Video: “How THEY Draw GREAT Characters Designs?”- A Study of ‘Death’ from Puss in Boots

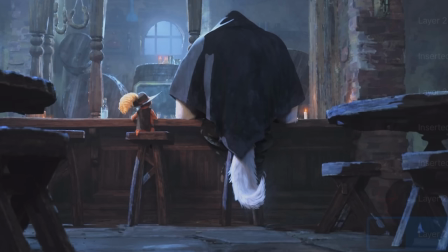[5:28]
It's this big a bad wolf right here and they made it so contrasting in terms of the shape and you can also see it in the first scene how small puss is and how large this thing is it's literally like five times you know five or six times more taller than this so that is another thing using size to create some sort of contrast between the main character and then the villainous opposite antagonist character and
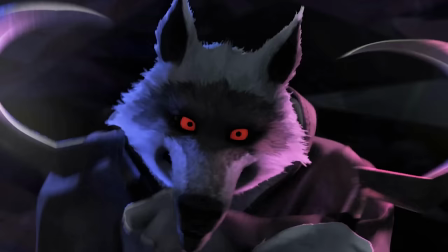[5:51]
another thing that i've used is color temperature i was looking at this death character and I was like man why does it seem even more you know what there's something
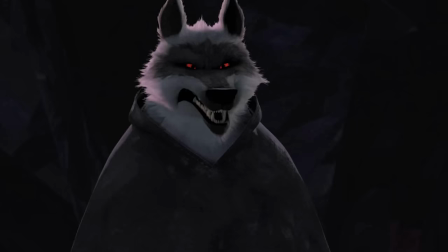[5:59]
more to it than just triangles right what is that thing then I was like wow the red freaking ice right clearly the red ice that this character has it just shows that sense of devil that evil now in color theory the color
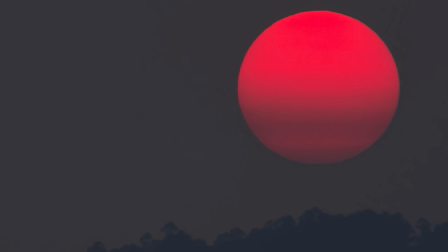[6:13]
red is often used as a way to symbolize danger because
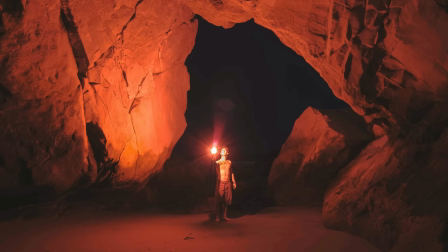[6:18]
red is this really highly saturated color that travels farther
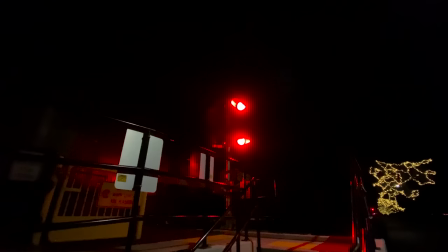[6:23]
than often much colors meaning you can see it far away a far away right that's why you they use red in signals to tell you to stop this is not good it's dangerous if you continue your car you might get you know hit
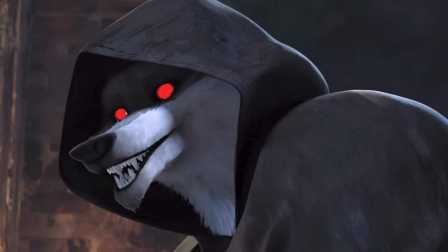[6:36]
by another car that's one of the reasons you're being trained by no somewhat to you know to see red as more dangerous color and that's what they used red here
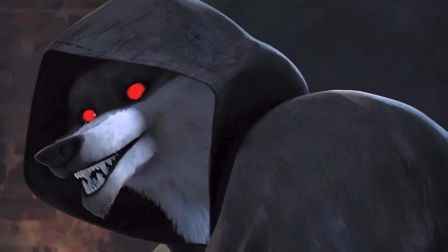[6:45]
because also symbolizes devil the you fire and fire burns you you know see all these metaphorical things they've used that thing and then
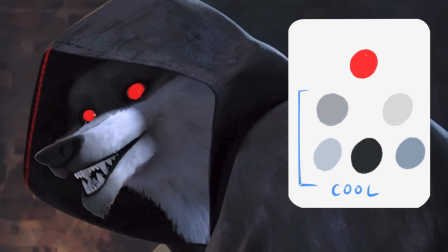[6:54]
the coolest part is this with this red they've contrasted the rest of the character with say cool colors meaning cool colors are you know so more cooler
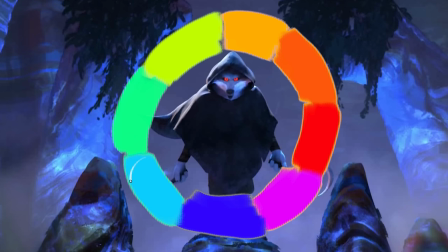[7:02]
in nature like your blues things like that red is a warm color they've sort of contrasted that and they call this a complementary color scheme in color theory and this coolness symbolizes death because what happens when you die, you become cold. Your body turns blue. So blue contrasted with this warm color makes this character really, really stand out. And that's what I found very interesting. I don't know if the character designers were doing these things willingly or all of these things are just coming to them intuitively, but you can see why this character design works.
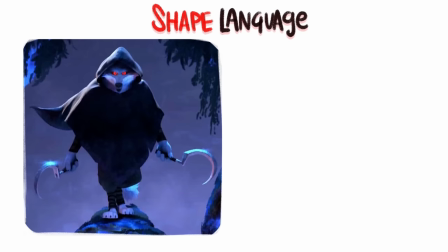[7:35]
So that is what makes this character super, super appealing.
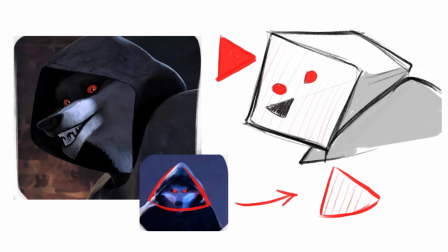[7:39]
Cooking in this concept of shape language into it through minuscule minuscule ways and major ways the overall shape language the design of character is triangular in nature and then there are very many sharp elements that are made into it this contrast of coolness and warmness in the character and then contrasting that with
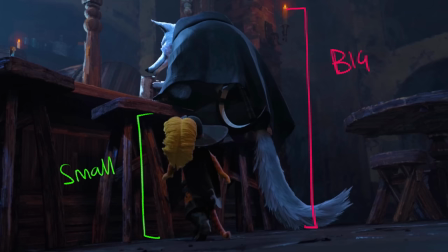[7:56]
the main character who we want the antagonist to be opposite the protagonist which is
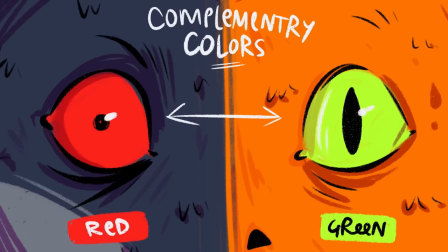[8:01]
big and small warm puss is warm in nature dead cold cold colors right it's this complete contrast that's what made this death visually appealing but at the same time you have to understand that there are very many factors
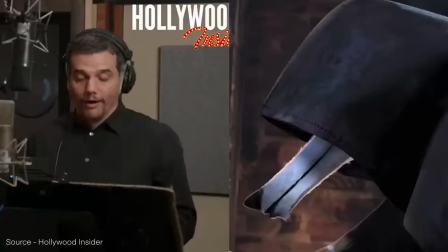[8:15]
that made this character click just just not the visual thing so i'm just talking about the visual because i'm a visual guy but there are other things like the voice hacking the person
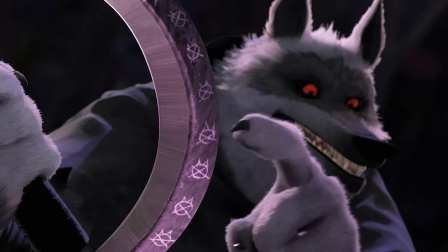[8:23]
who did it was just immaculate he was really suited for this character because of his articulousness of his voice and
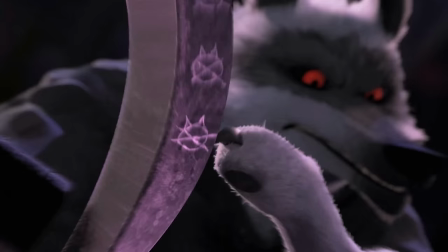[8:31]
then the motive that this entire character of death had it was not just a simple villain that is out to kill the hero
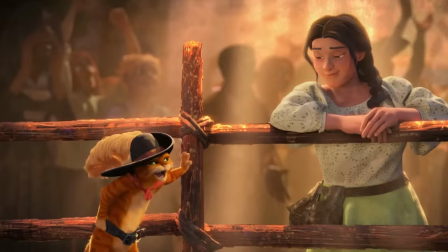[8:37]
or out to sort of take over the world it had a reason it had a purpose that you and i sort of can empathize with puss in boots had nine
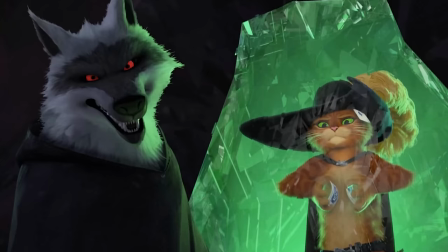[8:44]
lives and it was wasting his life away and this character on the last life of puss is coming out and saying hey buddy you've
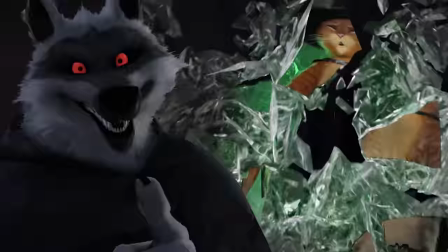[8:51]
been wasting your life away i don't think you deserve this one so therefore i'm gonna take it and you're as an audience is sitting back and saying holy crap
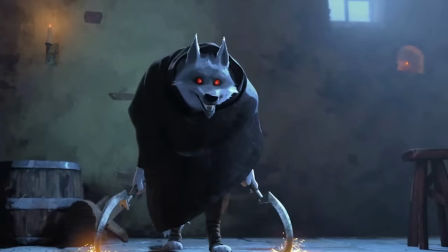[8:59]
he's right he is right i like the hero i want the hero to win but the villain is right and that's how you write great characters you want to connect
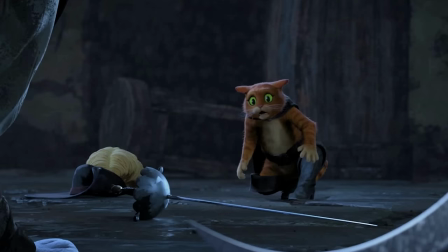[9:07]
with the villain and you want the villain to be more stronger and powerful to a point that the hero cannot win you have
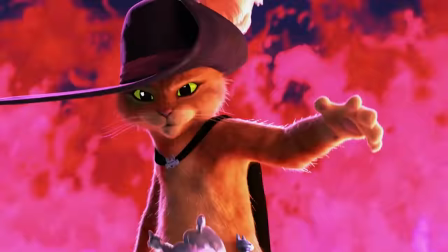[9:14]
to make him that powerful and that's what makes the last scene of this film also very very engaging where puss stands up to this character to his
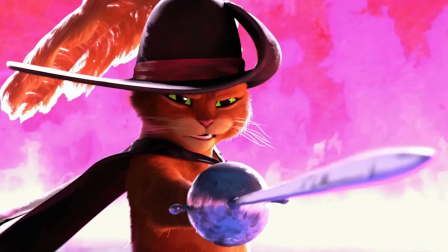[9:22]
fear because he was having panic attacks through the entire film and he was in the last scene he was sitting there and going man i want to stand up this character even though it may kill him and And that's what made this film great.